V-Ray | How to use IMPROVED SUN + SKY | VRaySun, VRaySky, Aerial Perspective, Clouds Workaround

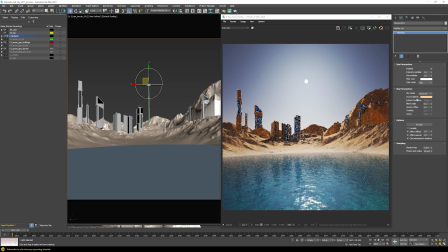486s
Now we can see, because we choose this ground albedo to be this very saturated yellowish color, it also shows through here on some parts of our mountains, our buildings, because there's some gaps in here in the geometry where this ground albedo will scatter through. So we can choose to adjust it. I think now it's too saturated.
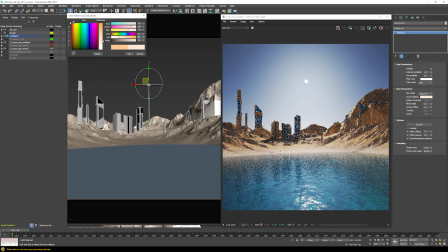504s
For example, let's choose something a little bit less strong, something like this maybe, for instance.
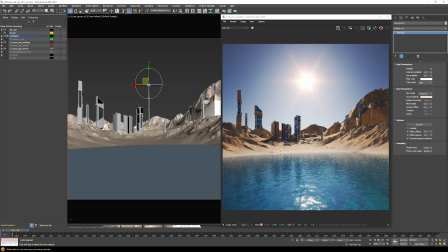511s
And then we have something that just overall fits probably much better to our overall lighting of the scene.
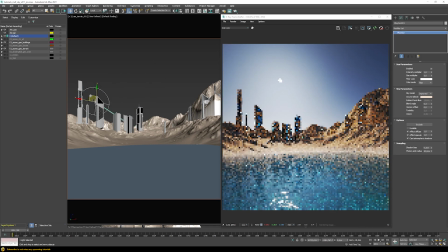517s
And then we can move our sun around in our scene here and just find some light mood that we feel looks kind of nice.
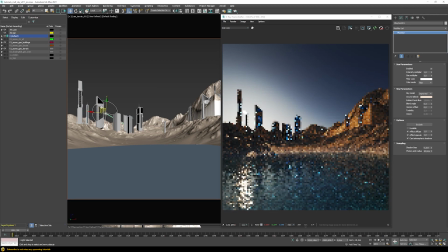526s
So of course, always some sunset lighting looks kind of nice. So we can choose something like this, where we still get a little bit of light here on this side. And then we can choose to adjust the diffuse, for example, if we want to increase the amount of contrast in here,
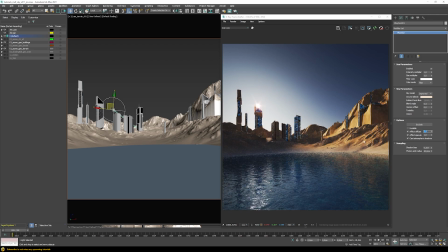543s
so we can have a much stronger light coming from our sun, and or we can choose to have a little bit less strong light, and then overall the scene looks much more diffusely lit and much more dim. So it's just artistic choice, basically, to just find whatever we like.
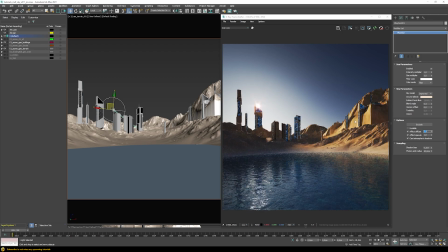561s
In this case, I think I prefer this little bit more contrasty value in here.
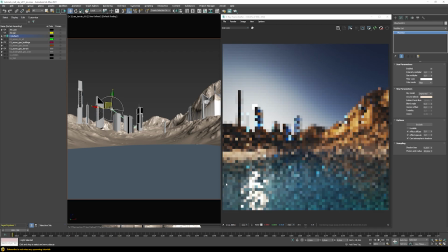565s
Let me just move that sun also back from behind the building so we can get some of the reflections here in our ocean. Yeah, and then let's continue fine-tuning this kind of scene. So one thing that's missing in our scene at the moment is the feeling of depth.
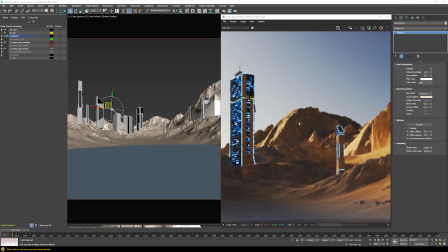580s
So you can see that the mountains, which are very far back, so this mountain is back much further than this mountain right here,
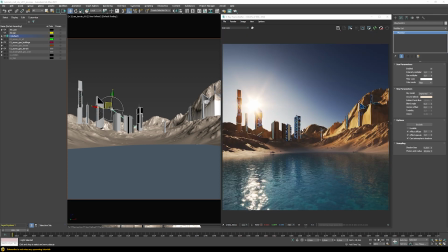587s
but it still, in terms of contrast and so on, overall looks kind of similar to this one. So you don't really have the feeling that this mountain is very far away, and that's for some very big environment scene. It's very important to have this kind of atmosphere feeling in between.
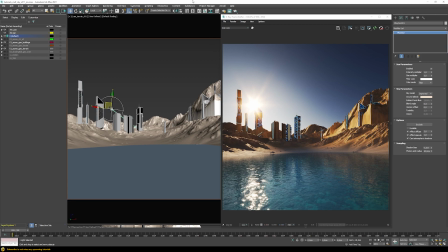603s
So there's an option in V-Ray which works really good with the Sun and Sky system, which is this V-Ray aerial perspective. So you can choose it in here, V-Ray aerial perspective, and that works really well together with the Sun and Sky system. We just need to restart here our rendering and then see the result.
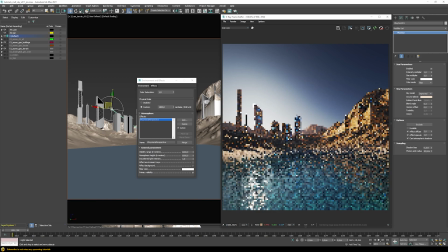620s
So once I restart here the rendering, we can see that now if we see those mountains that are here further back,
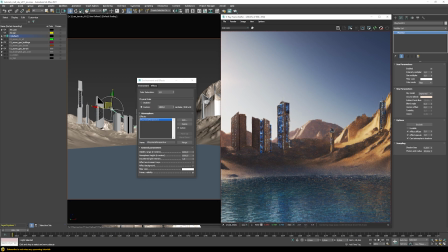627s
they have this kind of effect, like there is some kind of fog or atmosphere basically in between.
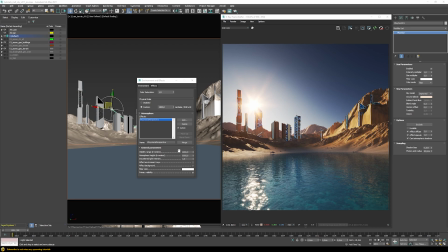632s
The only thing is that my scene is not really set up in scale correctly, like physically accurate scaling. So these values here are always in meters, and my scene is way smaller than what it normally should be. So we would need to adjust these kind of ranges here, and we can choose, for example, something much smaller.
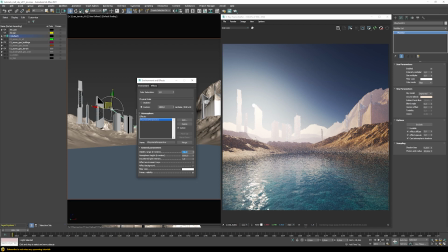650s
So for example, 150, and then we can see we get this really strong fog effect here that's happening on our geometry. It does not by default affect here our sky, and that's also how it should be. And then we can choose to not make it all the way 6,000 meters in height, but in our scene,
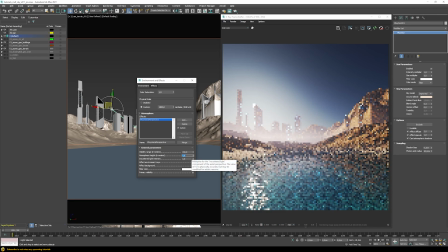668s
or my scene for example, choose some value like 4, 3, something like this, to make it look more realistic. And then we can adjust a bunch of settings here to make it fitting more in this scene. So now we have this kind of like white fog color basically here happening, which doesn't really match to our scene.
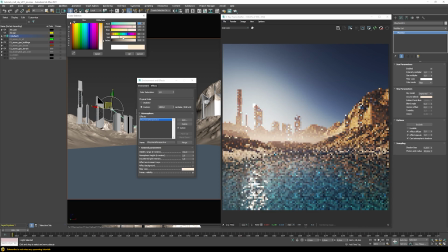687s
So I want to have something that's a little bit more like yellowish color to look a little bit like some dust here in the scene.
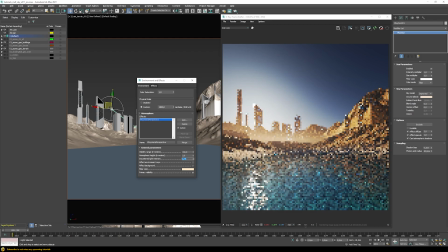695s
So maybe something like this. And then maybe the light intensity, we can also reduce that a little bit to something like this, for example. And now I think we have a kind of cool effect already that we have. I think maybe it can go a little bit further back to not have it so strong.
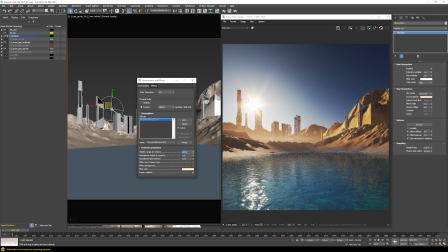713s
And yeah, I think now we have a kind of cool effect appearing already, that it looks like this kind of moody, dusty sunset scene.
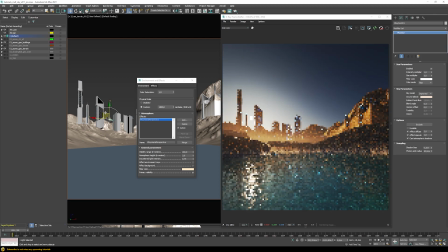722s
And we can move our sun even lower, for example, just here way above the horizon. And always this atmosphere scatters our light really, really nice.